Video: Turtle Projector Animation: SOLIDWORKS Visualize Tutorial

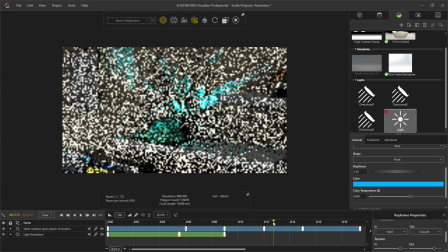[8:19]
Then moving to 13 seconds, I can change the colour to green, creating a third keyframe.
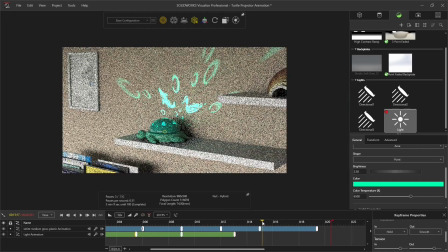[8:28]
The next change is at 17 seconds, changing the colour to a brighter green.
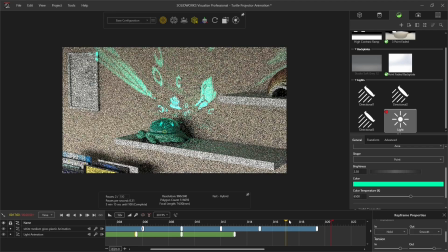[8:34]
Moving through the colours in this way makes the colour changes smoother,
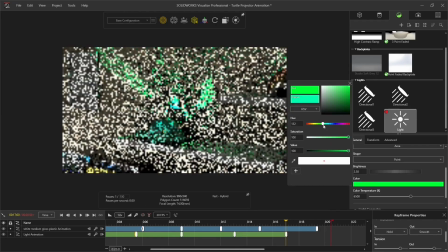[8:38]
rather than going from, say, a red to green, which would create shades of brown in between. Instead, it's just a natural colour progression. Finally, moving to the end of the animation, I can change the colour to yellow.
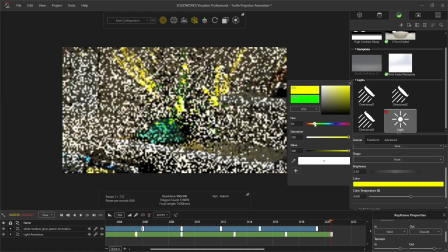[8:53]
Because I have my transitions between each keyframe as smooth, the light change is subtle and gradual.
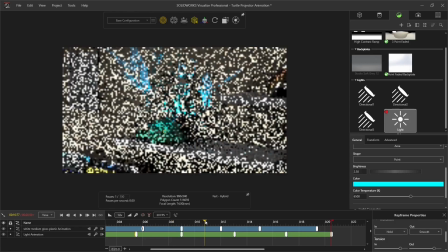[9:00]
You can see as I hover back through, ignoring the slow render passes, the light colour is changing throughout the animation.
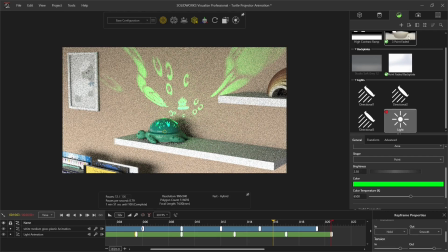[9:11]
Thinking of my final animation, I want the environment brightness to go from light to dark, as if I have turned the light off in the bedroom,
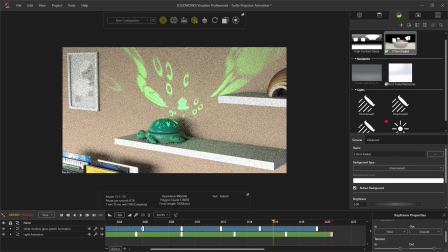[9:18]
to allow the projector to really shine and make the projector images bolder against the other objects in the room.
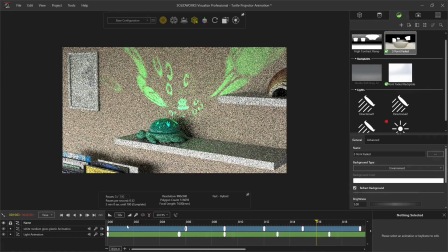[9:25]
To do this, I need to add a keyframe to my environment at seconds at a brightness of 5. Then I want the light to switch off at around 5 seconds. Under the environment's general options, I can edit the brightness to 0.75. I don't want it pitch black, as I want to still be able to see some of the model details.
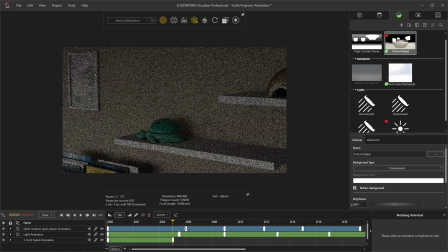[9:49]
Again, like before, I want the light changes to be sudden rather than gradual, so I have to edit the transitions for both keyframes.
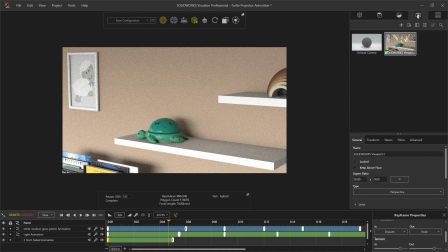[10:04]
The last step is the camera animation. This is where I'll position my camera at different angles to create a moving view of my project. To do this, I always duplicate my first camera viewport. This is useful to use as another way of viewing your project without altering your current camera animation,
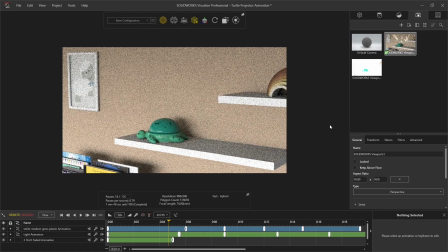[10:22]
as you can end up creating and overwriting new keyframes. Now I can add a keyframe to my viewport at 0 seconds.
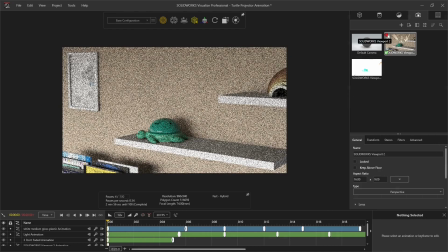[10:32]
This will be the starting point of my animation. At this point, I can change the view of my projector.
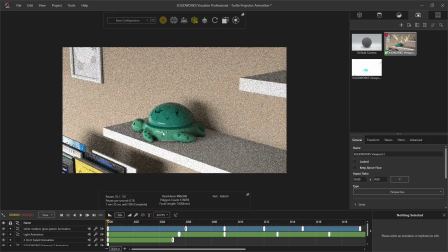[10:38]
Zooming in closer, this will automatically overwrite my current keyframe.
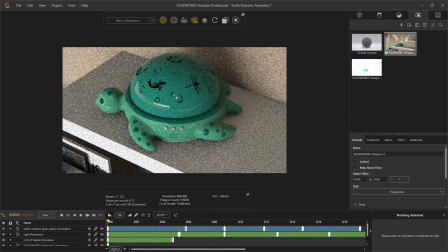[10:44]
Ignoring this little video jump, I managed to crash Visualize.
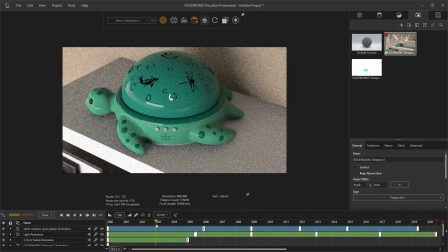[10:48]
So moving on at 3 seconds, I'm going to slowly pull away from the turtle, but not too far.
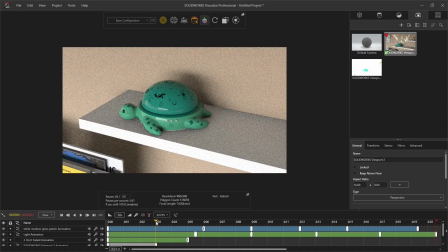[10:55]
When animating, you have to think about the camera's position and how long you're going to give the camera to get there. It is trial and error, but you'll soon get the hang of it and you'll be able to achieve your desired camera effects. I try to avoid adding too many camera movements just to keep it smooth and simple between transitions.
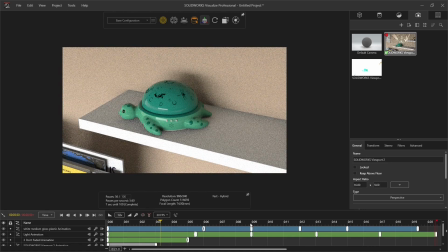[11:16]
Moving my time bar to 9 seconds, I can reposition the camera further out, seeing more and more of the projected lights.
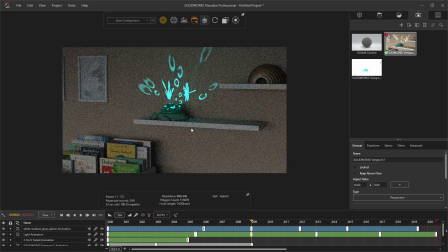[11:24]
As I tweak the positions, the keyframe will be created automatically and will overwrite as I make each movement. I really enjoy this part of my animations because this is where you can really show off all the work you've put into a design.
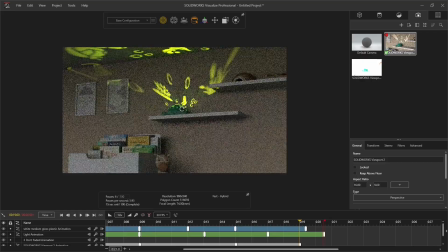[11:39]
At 19 seconds, I'm going to pull back in and have the camera facing further up to the ceiling to capture even more light
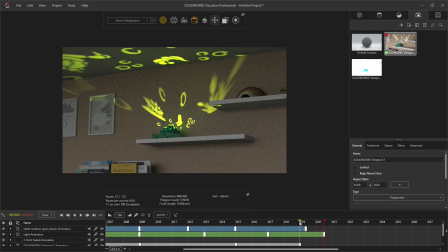[11:48]
projection, while still trying to keep a nice overview of the room. This just adds to a more interesting rendering. My final keyframe is at the end of the animation. I apply this with the K keyboard shortcut as I want my camera to hold at this position until the end of the tutorial.
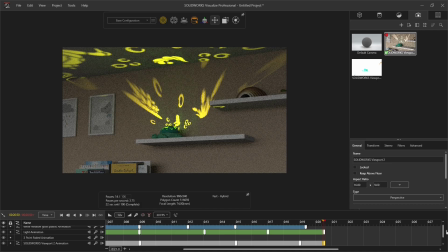[12:08]
But I also want the camera to come to a slow stop. To do this, I can edit the keyframe properties to hold for the transition in. Now I'm ready to render.